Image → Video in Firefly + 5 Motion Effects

Adobe Firefly can turn a single image into a video,
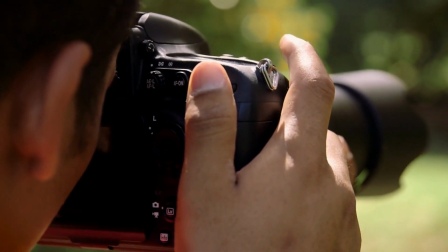0:06 but the results depend heavily on how you describe your camera movement in your prompt.
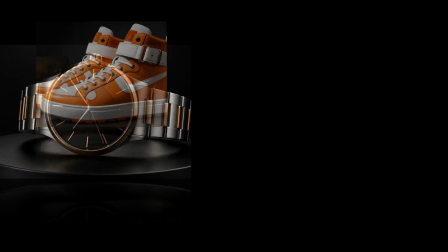0:12 In this video, I'll show you 5 image-to-video effects you can create in Firefly, including zoom,
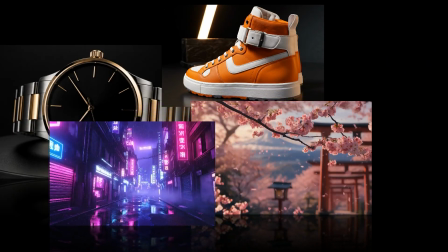0:18 orbit, dolly through, parallax, and rack focus.
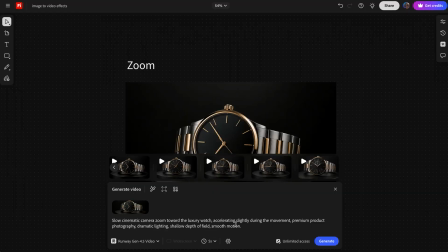0:22 Along the way, I'll show you how to use these effects in prompts, compare different AI models, and share a few tricks for getting better results.
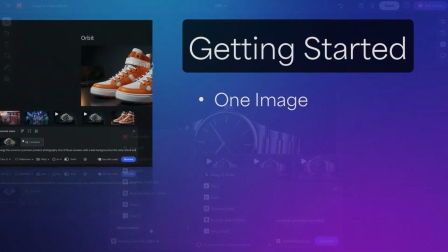0:30 For all these examples, I'm starting with a single image and generating video from it.
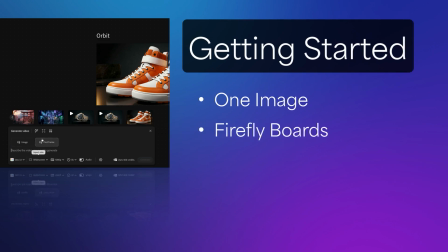0:35 I'm using Firefly Boards because it's an easy way to compare prompts, presets, and AI models all in one place. For these effects, you don't need a first and last frame to generate video. I'm only using a first frame. If you want to do a specific ending composition, create that image first and use it as a last frame.
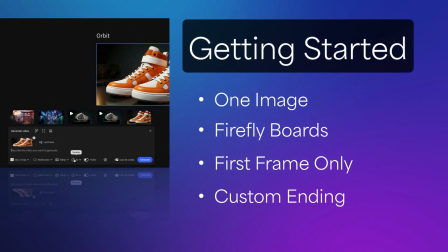0:54 But for these examples, I'm letting the AI handle the motion. Let's start with a simple zoom.
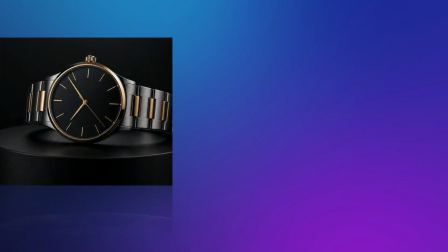0:59 We're starting with this image and this prompt.
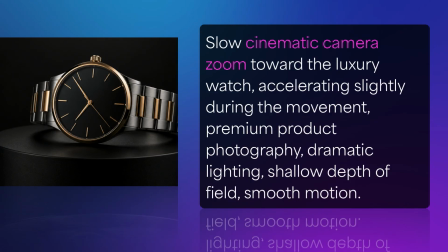1:02 What makes this zoom effect so good is the cinematic camera zoom in the prompt, which creates a more dramatic interpretation.
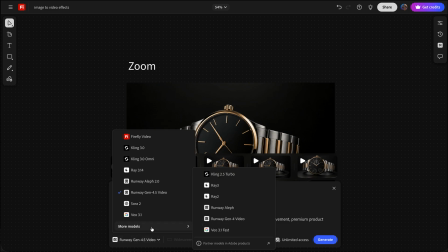1:09 For this effect, I used 2 different AI models, Runway Gen 4.5 and VO 3.1 Fast.
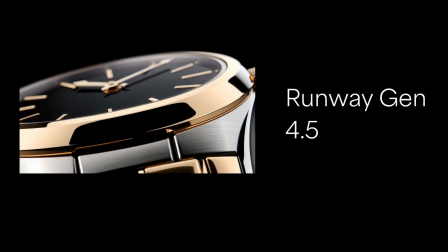1:16 Runway Gen 4.5 created a much more dramatic result.
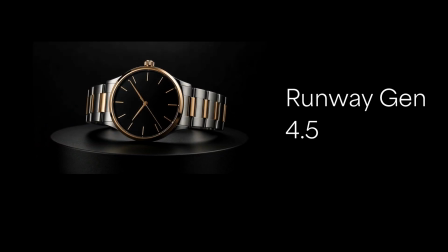1:21 It started with a rotation, then zoomed up to a close-up rotating shot of the watch, which feels very premium and cinematic.
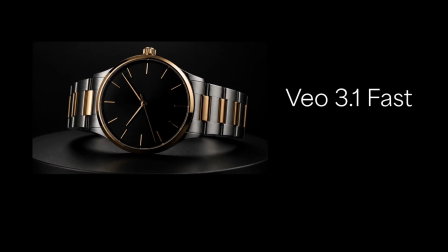1:29 VO 3.1 Fast stayed much closer to the prompt and created a slow, controlled zoom with a little acceleration. Same prompt, completely different interpretation. In Firefly Boards, there's also some effect presets you can add to your prompt. These effects are layered on top of your prompt and can be a fun way to explore different looks.
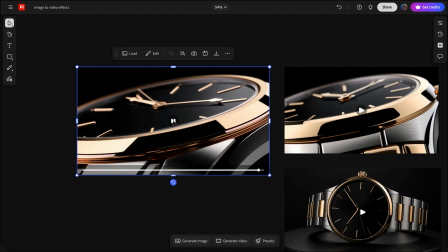1:50 I added the dramatic spotlight effect, which adds extra lighting and shine to the scene.
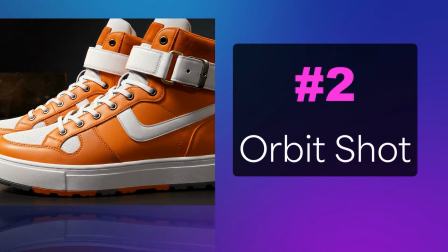1:56 Orbit shots are great for products because they reveal multiple angles of the subject.
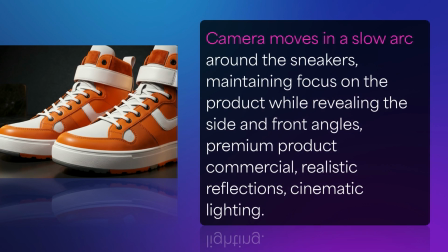2:01 I'm using this image and 2 different prompts. The first prompt has a basic orbit sequence with a slow camera movement,
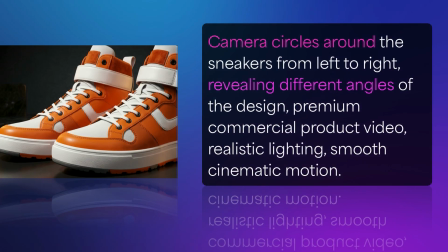2:08 while prompt 2 includes a circular movement that reveals more of the product design.
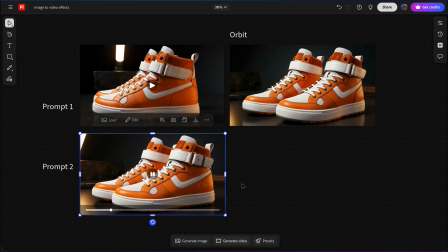2:14 The difference in the prompt is subtle, but the second one produced a stronger orbit and revealed more of the shoe, including the back.
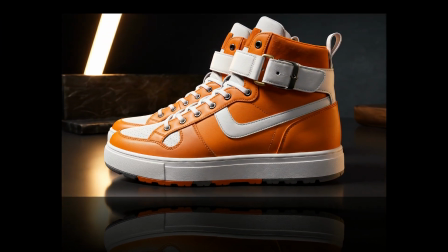2:22 This is a good example of how small prompt changes can create noticeably different camera movement. If a result feels too weak, try adding specific rotation movements and intentions.
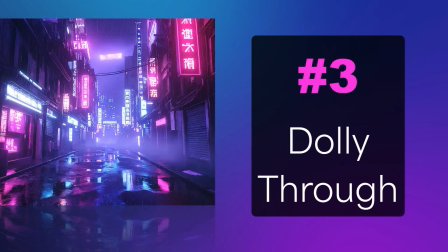2:34 Dolly Through is one of my favorite image-to-video effects. Instead of moving around a subject, we're moving through a scene.
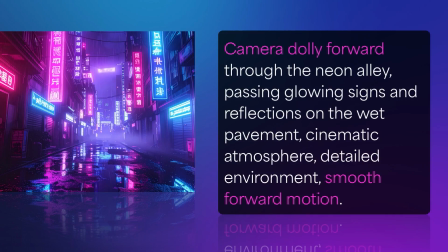2:41 I'm using this image and this prompt, which includes a camera dolly smooth forward movement through the scene. This works especially well for environments, cityscapes, fantasy worlds, and architecture.
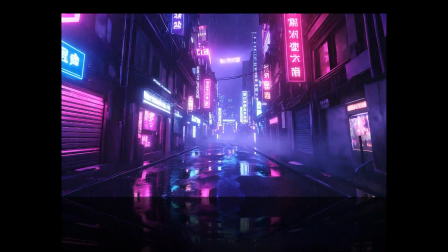2:54 For this example, I used VO 3.1 Fast because it's relatively inexpensive and does a great job with realistic camera motion.
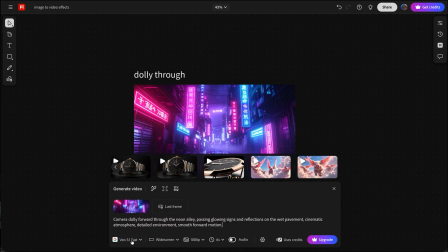3:02 One thing I like about Firefly Boards is that you can generate multiple videos at the same time using different models. Since each model has different strengths, it's an easy way to experiment without waiting for one result before trying another.
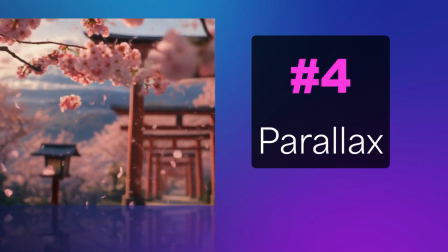3:16 Parallax creates depth by separating foreground and background elements.
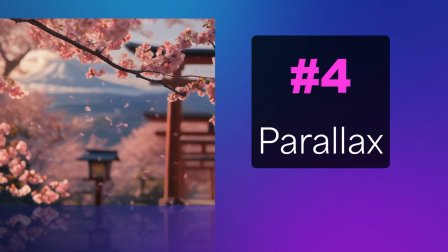3:21 The trick isn't really the video prompt, it's the image.
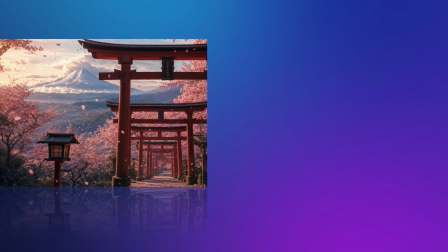3:24 For this example, I generated an image with cherry blossoms flying very close to the camera, and the Torii Gates and mountains further in the back.
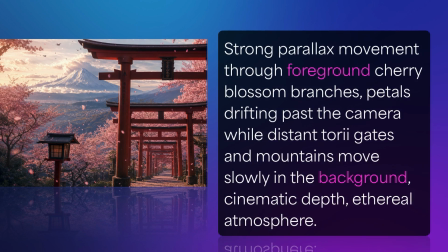3:32 And here's the prompt, with both foreground and background movement. Notice the foreground flowers move faster than the background scenery.
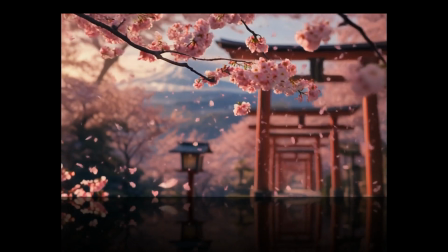3:40 That's what creates the depth effect. If your image doesn't have strong foreground elements, the parallax effect usually won't be very noticeable.
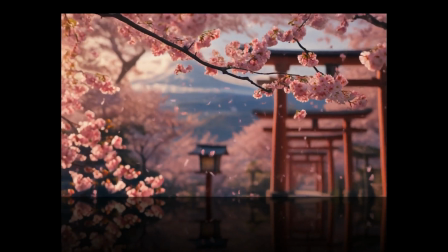3:49 So think about depth when creating the image, not just when creating the video.
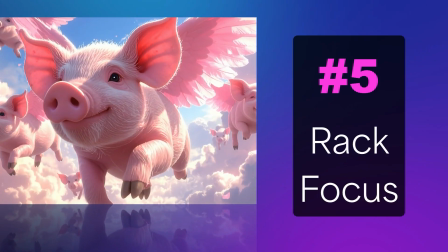3:53 For the last effect, I actually used one of Firefly Boards' built-in presets, Rack Focus. Instead of moving the camera dramatically, Rack Focus shifts attention through the scene.
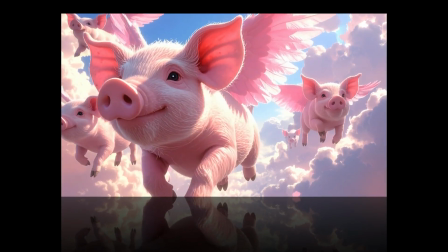4:04 The foreground might start in focus, then the background becomes sharp, guiding the viewer's eye through the image.